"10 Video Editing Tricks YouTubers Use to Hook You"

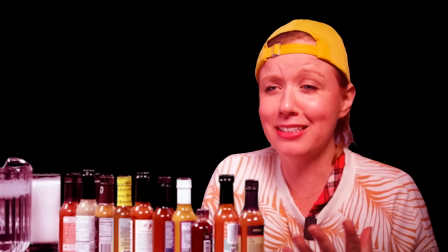0s I just, I didn't expect to get so emotional.
In today's video, I'm sharing with you editing tips of the top YouTube creators use to hook you into their story.
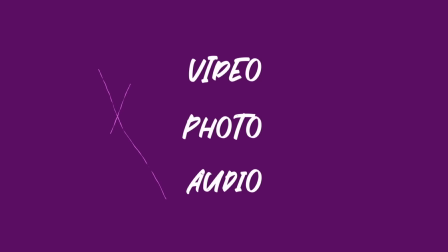10s
All right, let's jump on in. The most used trick to entice your viewer to keep on watching more is what I like to call a tease. And by tease, I mean withholding information or showing an emotional moment that makes people want to watch more. The first way to tease is by blurring important information that the viewer wants to know.
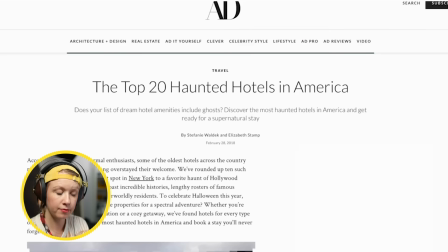34s
Let's watch an example by Danny Gonzalez.
This is me standing in front of what's widely considered to be the most haunted hotel in the US, the Stanley Hotel.
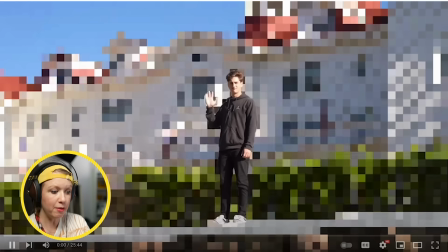43s
So just in those seven seconds I'm interested what is
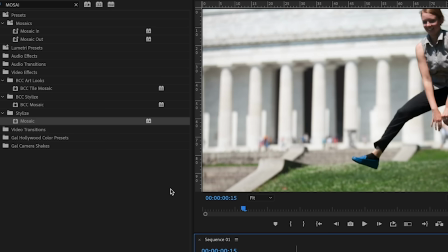48s
in this haunted house because he used that blurring effect and it's really easy to do.
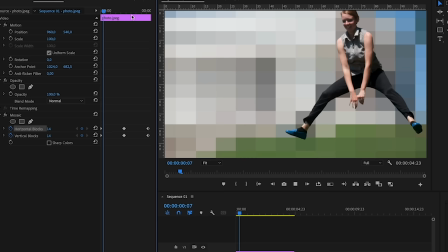53s
Just apply a mosaic effect to your clip but then customize the size of the blocks. You can keyframe the size too, to add some cool motion. Pretty cool. Another way to not reveal information is show what people in the video are looking at, have their reaction, but not show what they're looking at as a tease for something later in the episode. Let's take a look at Shane's example.
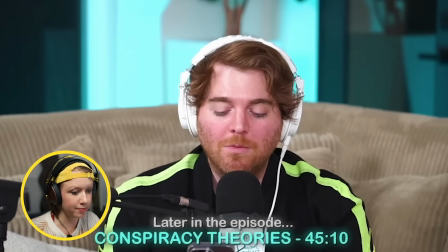74s Now, this is a video somebody sent me of mushrooms making music. What?
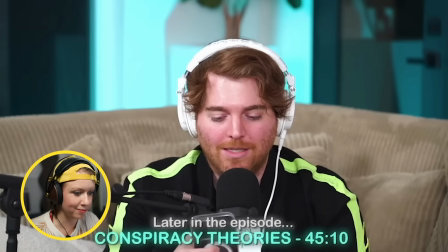79s I know, I know. What did you just say? Let's all watch this together.
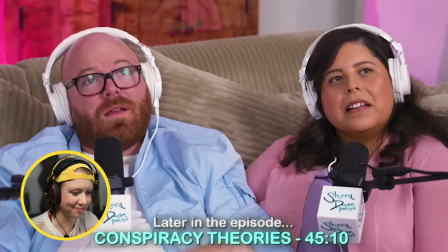So you have this buildup where he zooms in on the people's reactions with that kind of like shrilling thriller soundtrack. And instead of revealing it, it just ends with Shane laughing and they don't actually see it, making you, the viewer, more interested to keep watching. It's actually very easy to do. You can just record a couple takes of somebody.
What?
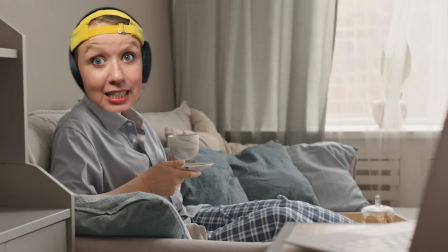112s
So it could just be like, you know, zooming in, adding some music and a sound effect, and you got your tease. Another example is showing an emotional moment at the beginning that happens later.
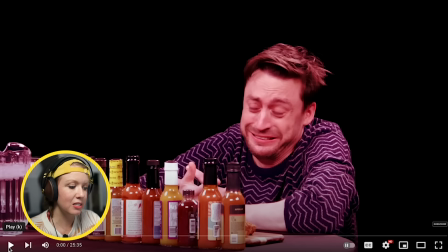123s
Hot Ones has a great example. Obviously this is a comedic moment, he's not actually crying here,
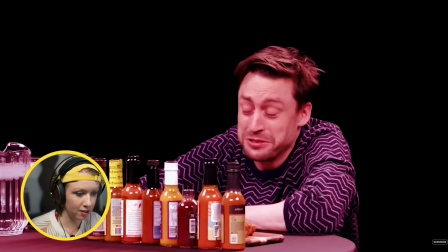128s
but what they do is they add this kind of cinematic boom in the beginning and they also tinted his face to be more red. So how do we do this to adjust the color?
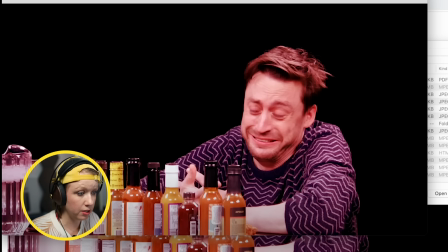144s
One cheat way of doing this is actually taking a screenshot of the color here and then saving it to your drive.
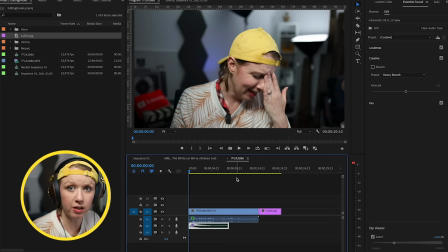151s
I can import that screenshot into my timeline and you can see I have myself here pretending to cry and Culkin here.
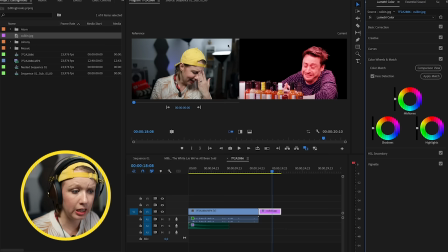158s
So what we can do is we can go to Lumetri Color and we can actually go to Color Wheels and Match and go to Comparison View and
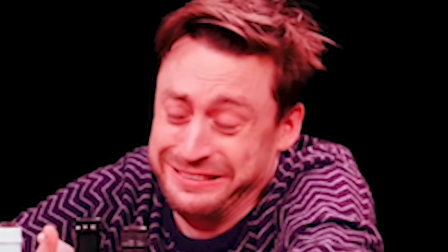163s
we actually want Culkin to be our reference image so I'm going to scrub through and this is our reference.
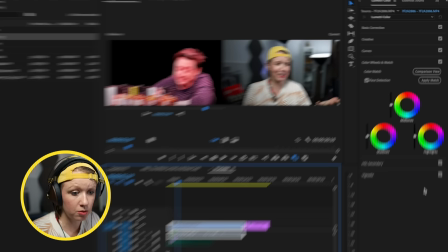168s
It's a great still of him and then we can move the current playhead to myself.
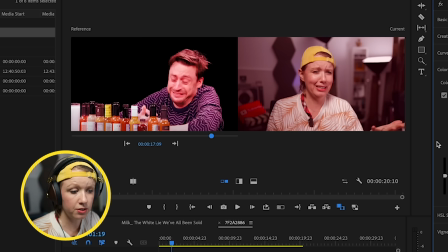174s
And what we can do is leave face detection on and apply match. And this is going to take the red from this scene and apply it to my scene.
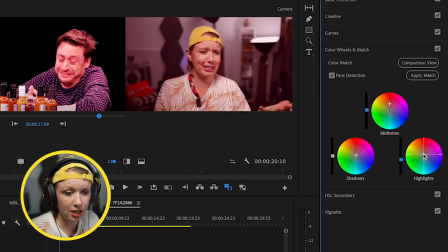184s
Of course, it's going to look a little bit different because we have two different clips here, but you can see it just brought the mid-tones up into the reds and my highlights into the reds.
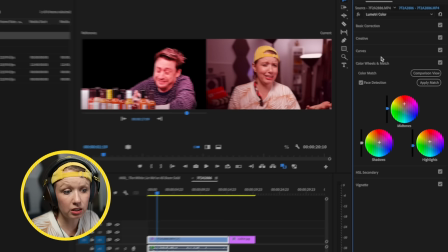192s
And of course, we can do a little bit more work from here.
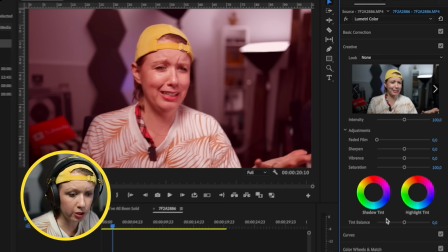194s
So we can turn off comparison mode and we can go here and we can go to creative. and if we want we can add a little bit more tint to make it a little bit more spicy if we want and we can increase the saturation slightly all depends on what you're going for
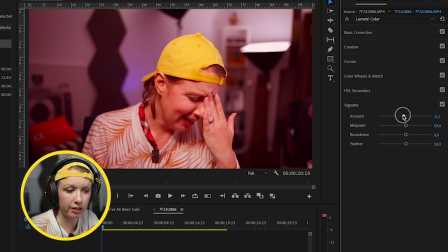210s
and one last thing i like to do after creative is to add a little slight vignette a little bit of black around the
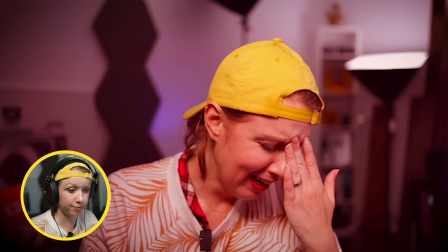216s
edges and enable the cinematic subwoof effect for dramatic effect and here we go
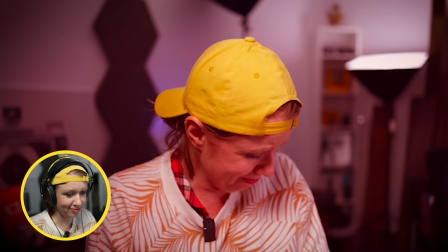223s to have you here i just i didn't expect to get so emotional but that's it.
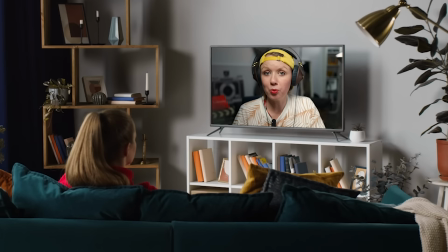230s
So one of the best ways to have success on YouTube is to build a personal relationship with your audience. And when it comes to video editing, music can play a key role in establishing that connection and driving your story forward.